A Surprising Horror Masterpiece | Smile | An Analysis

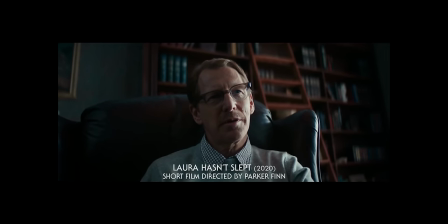[12:16]
What was it about Laura Hasn't Slept that made audiences go crazy and convinced Paramount to put all of their cards on a new time director? Well, let's take a look together. This is Laura Hasn't Slept. The short film opens with Laura waking up in her therapist's office.
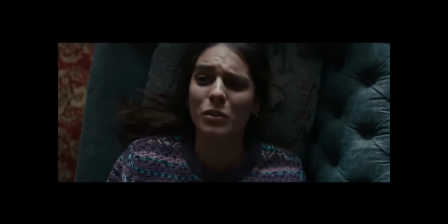[12:30]
Laura's having the same recurring nightmares for a week. In Laura's nightmares, a man is always there smiling at her and calling her name over and over again.
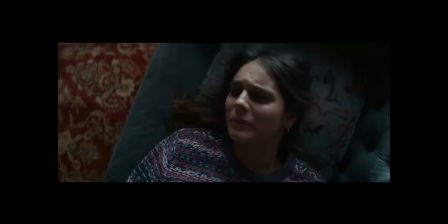[12:39]
Laura says that it's the same man, but he wears a different face every time she sees him. This premise kind of reminds me of that old internet hoax.
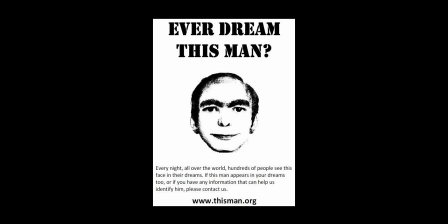[12:45]
Have you seen this man? You guys remember that? Supposedly a bunch of like patients in mental hospitals were having the same dream of the same man, but it turned out to be completely fake.
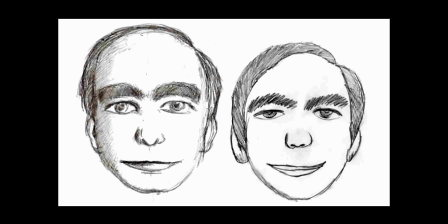[12:54]
I think it was for like some movie that didn't come out, but still a creepy idea.
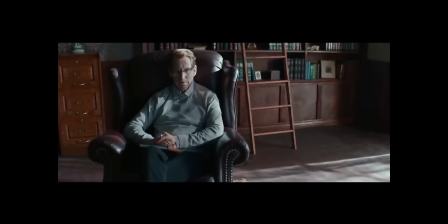[12:58]
Her therapist, Dr. Parsons, played by Lou Temple, asked Laura if she recognizes the man.
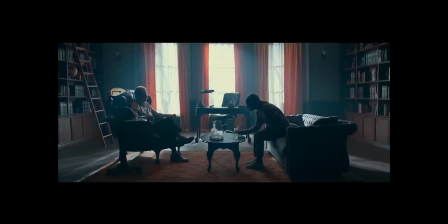[13:04]
This is an interesting question because a lot of people say that your brain cannot actually create people while you're dreaming.
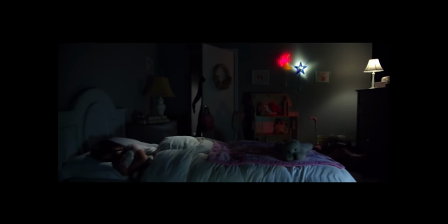[13:10]
It's believed that you always see someone you know, or at least someone you've seen before, but you just don't recognize them when you're asleep.
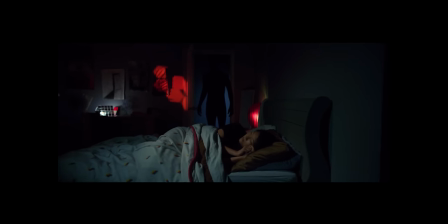[13:17]
This is actually kind of impossible to prove, being that 99% of the time you can't recall the faces you've seen in a dream.
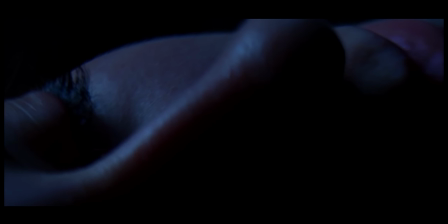[13:24]
This is more of a theory than anything. It can be possible that we combine certain features of people we know into one face, but again, it's hard to prove.
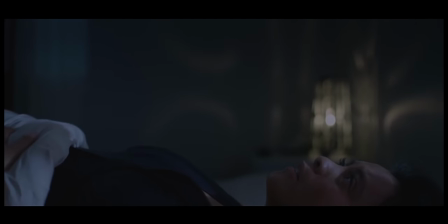[13:32]
Lore said that the man's always smiling at her, but it's not a friendly smile. Recurring dreams do have a significant meaning to us.
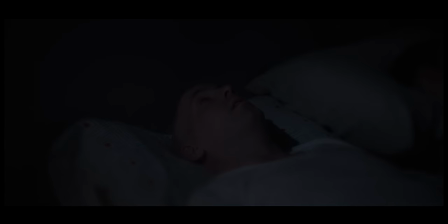[13:38]
A recurring dream can often indicate an unresolved conflict we have in our lives.
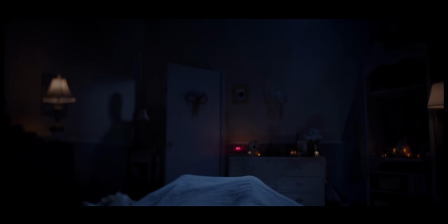[13:43]
Recurring dreams, or nightmares, have been linked to stress, anxiety, fear, trauma, or a number of other factors.
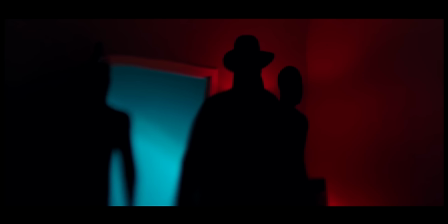[13:49]
For example, if you're having dreams that you're being chased, this can mean you're being overwhelmed with too many tasks and responsibilities.
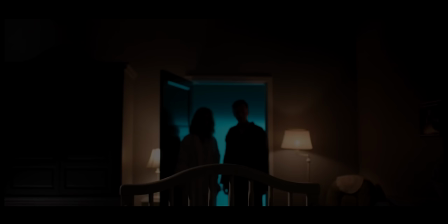[13:55]
If you keep having dreams that your teeth are falling out, this can indicate that you're often self-conscious about your appearance.
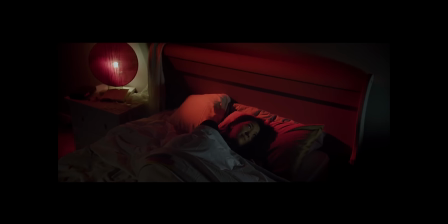[14:01]
In Laura's case, a recurring dream about being chased can mean that you're experiencing heightened or ongoing stress, or you're wishing to avoid something you'd rather not face, or you feel you're being overwhelmed with life.
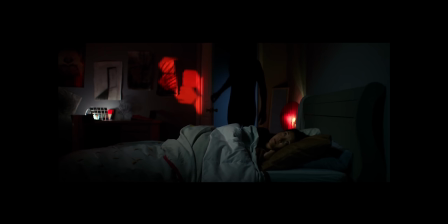[14:12]
Recurring dreams where you feel like you're being chased have also been shown to be linked to PTSD and anxiety.
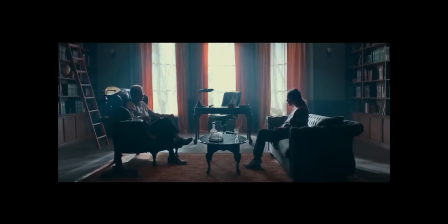[14:17]
Laura says that she's terrified of sleeping now. She feels like in her dreams she can be hurt in real life.
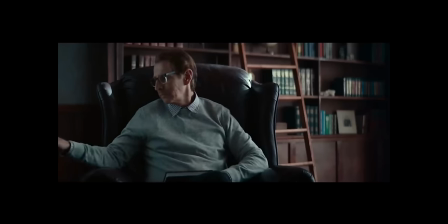[14:22]
She's kept herself awake for two days straight. I love how bleak and dull the colors are in the office.
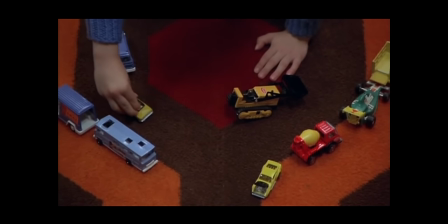[14:28]
Color and lighting are two of the most important elements in horror. Lighting sets the mood of the scene and color can indicate the emotions we feel.
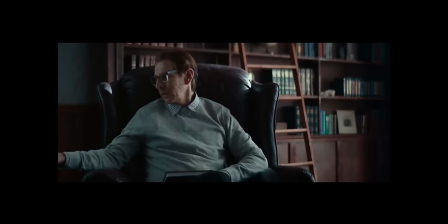[14:35]
The therapist's office helps the viewer relate to Laura's situation. Caitlin Stacy's performance definitely helps as well.
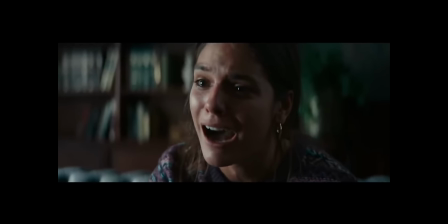[14:41]
Laura says that the man in her dream wants to show her his real face behind all the fake faces. Laura thinks that if she sees the monster's real face, then she will die.
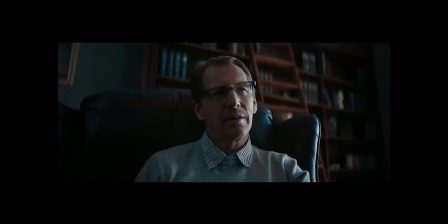[14:49] Tell me, Laura. Are you certain you're not dreaming right now?
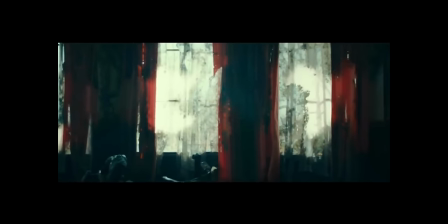[15:00]
This is one of Laura's nightmares. The room starts to decay. The entity's eyes roll back, and it grows a sinister smile on its face.
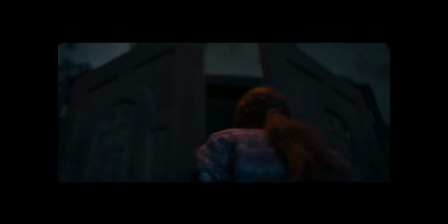[15:08]
Laura tries to run away. That is until she sees the doors are blocked by walls of brick. I love how the entity stands and you can hear crackling bones. Its fingers start to twitch and it starts calling Laura's name. Laura turns around where she sees the entity is about to show her its true face.
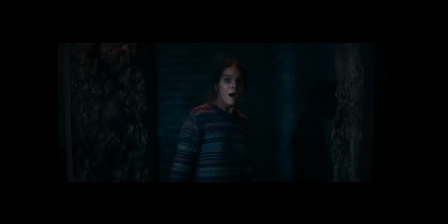[15:23]
When the entity speaks, it sounds like multiple people are speaking at once. Laura tells herself that the monster isn't real. Things go quiet for a while. The camera pans around the office and the thing is nowhere to be found. That is until the creature appears again and Laura starts to rip her own face off.
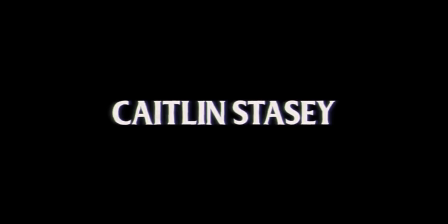[15:39]
This is where the short ends. The song I Had a Dream by Al Hasan plays during the end credits. The end song in horror movies is actually really important. It's the last thing the viewer will remember, and it lets you reflect on what you just saw. Most horror movies will have something suspenseful at the end to get your nerves up one last time. Some movies, like Paranormal Activity, have no music.
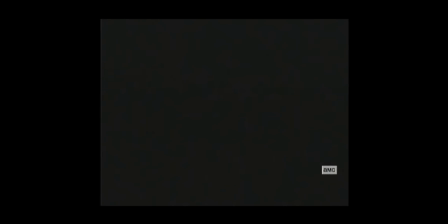[15:58]
This can make the viewer feel uneasy and make you feel uncomfortable.
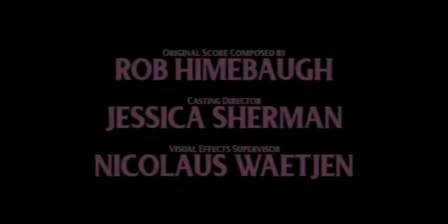[16:01]
Laura Hasn't Slept chooses a song that offsets the disturbing imagery you just saw, making what you just witnessed even more bizarre.
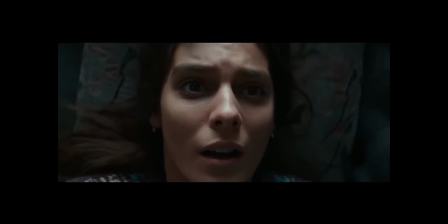[16:07]
In just 11 short minutes, Laura Hasn't Slept hits all of the markers of a great horror film.
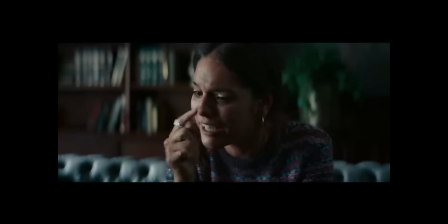[16:13]
It sets up the horror, makes you sympathize with the main character, pulls the rug right from under you, and brings the scares.
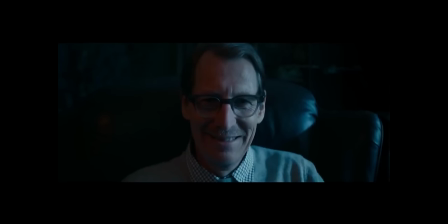[16:20]
Caitlyn Stacey and Lou Temple play their roles perfectly.